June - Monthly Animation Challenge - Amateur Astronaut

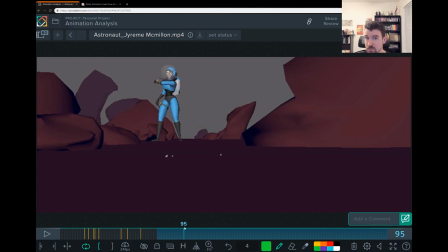she's checking her watch or checking the radar space radar it's very like buzz light year hello star command um it's fun stuff um i at least you know that's what i think of when i look at it um i love the jetpack wiggling and she goes to look at it uh the head
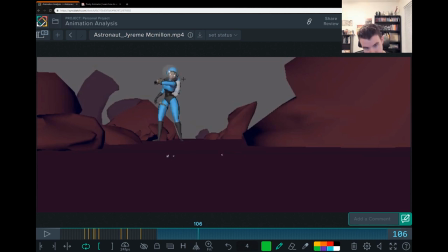turn for me we'll talk we'll talk about this again in the acting but the head turn for me uh is very isolated i would also rotate the body to make it feel like the body's more connected if you turn your head a lot you gotta turn your neck you gotta turn your chest
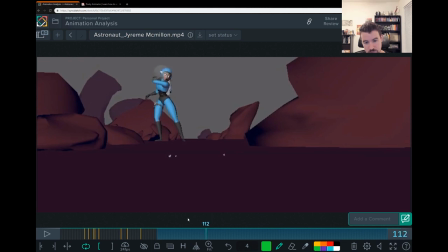to go in that direction so that would really help to um to make her feel organic there the other part of this is i don't feel the intensity the panic that she thinks that there's a problem happening
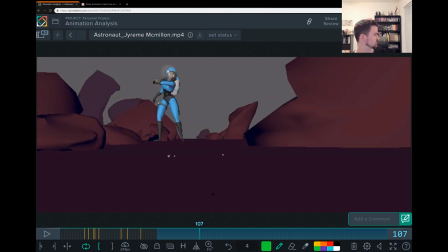i feel like she's like is there someone back there somewhere somewhere or is she like oh what's happening with my jetpack you know the this kind of gets into the acting but But this is why body mechanics is so important to have,
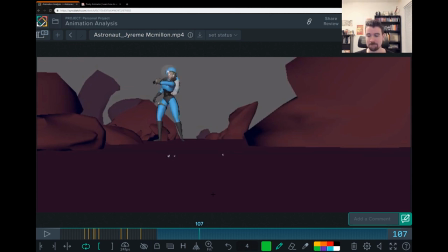before you do too much acting, to sell that shock, we need to know how to move the body intensely to sell the shock. So, like, if she's shocked about the jetpack starting, she might be like, down up, like,
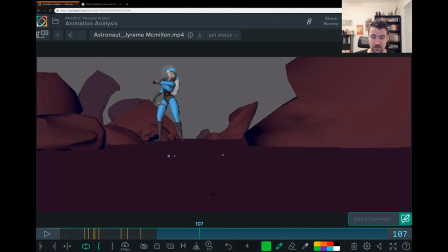take, you know, oh, my jetpack's going off or something, instead of, what's happening with my jetpack? You know, something along those lines is what we have right now. And then, so the jet pack goes off.
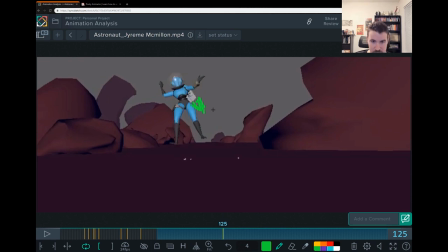I'm assuming it would be helpful to see some flame. Maybe you were planning on doing that later. You could have just had like a cone or something and turn the invisibility on and off once in a while.
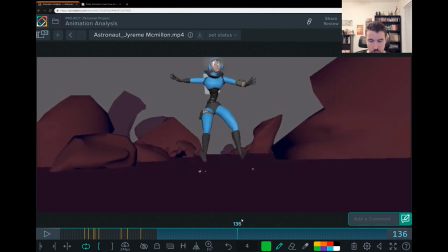So the jet pack goes on, she goes launch forward. We feel the physics of this and we feel the slide and stop.
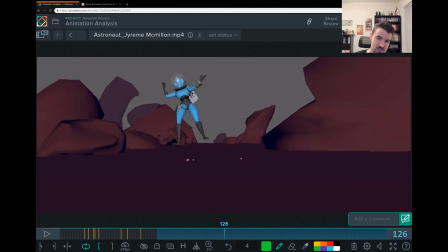what's strange about it is that the jetpack is tilted this way and i'm imagining the flame would be this direction so if that's happening the force is going that way and her body would be pulled by the
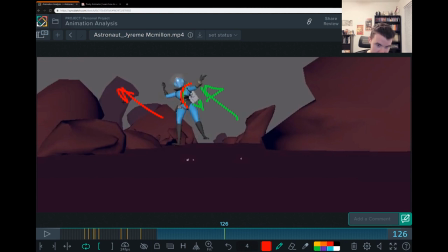jetpack right so the jetpack goes this way her body would drag behind right but that's not what you want to do you want to go this direction so we have to invent a way to have the jetpack force her this way. So if we had it turned,
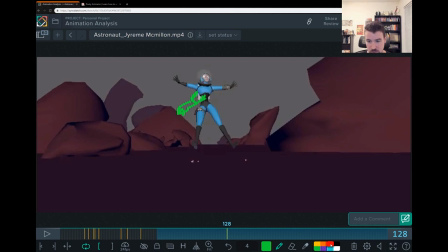turn the flame on this way and then she's coming towards the camera now. And in this case, her spine would be dragging back from where it used to be, trying to catch up to the force of this, where this jetpack is taking her, right? So that head would be, you know,
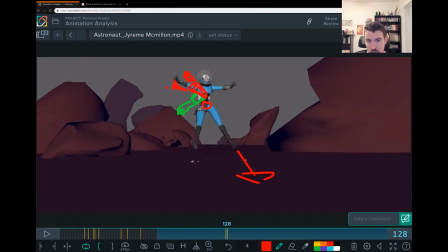dragging back from that position and so would her arms. right so that's what you want to do to make this more believable
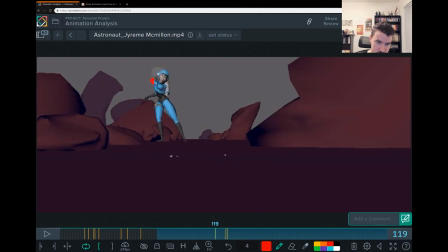and if that's the case we would also take this arm and kind of keep that in the same place until she her her hips have really taken off somewhere so
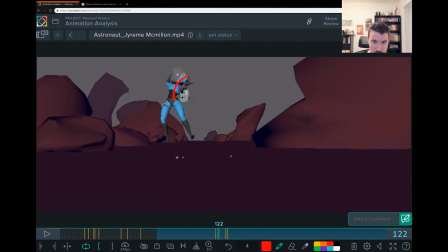here you wouldn't even have this shape you wouldn't have that arm fling out it feels this movement feels like she got hit in the face in that direction or the rocket launch this way when it's back here right
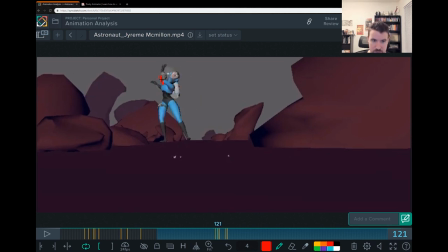hope that makes sense so she's she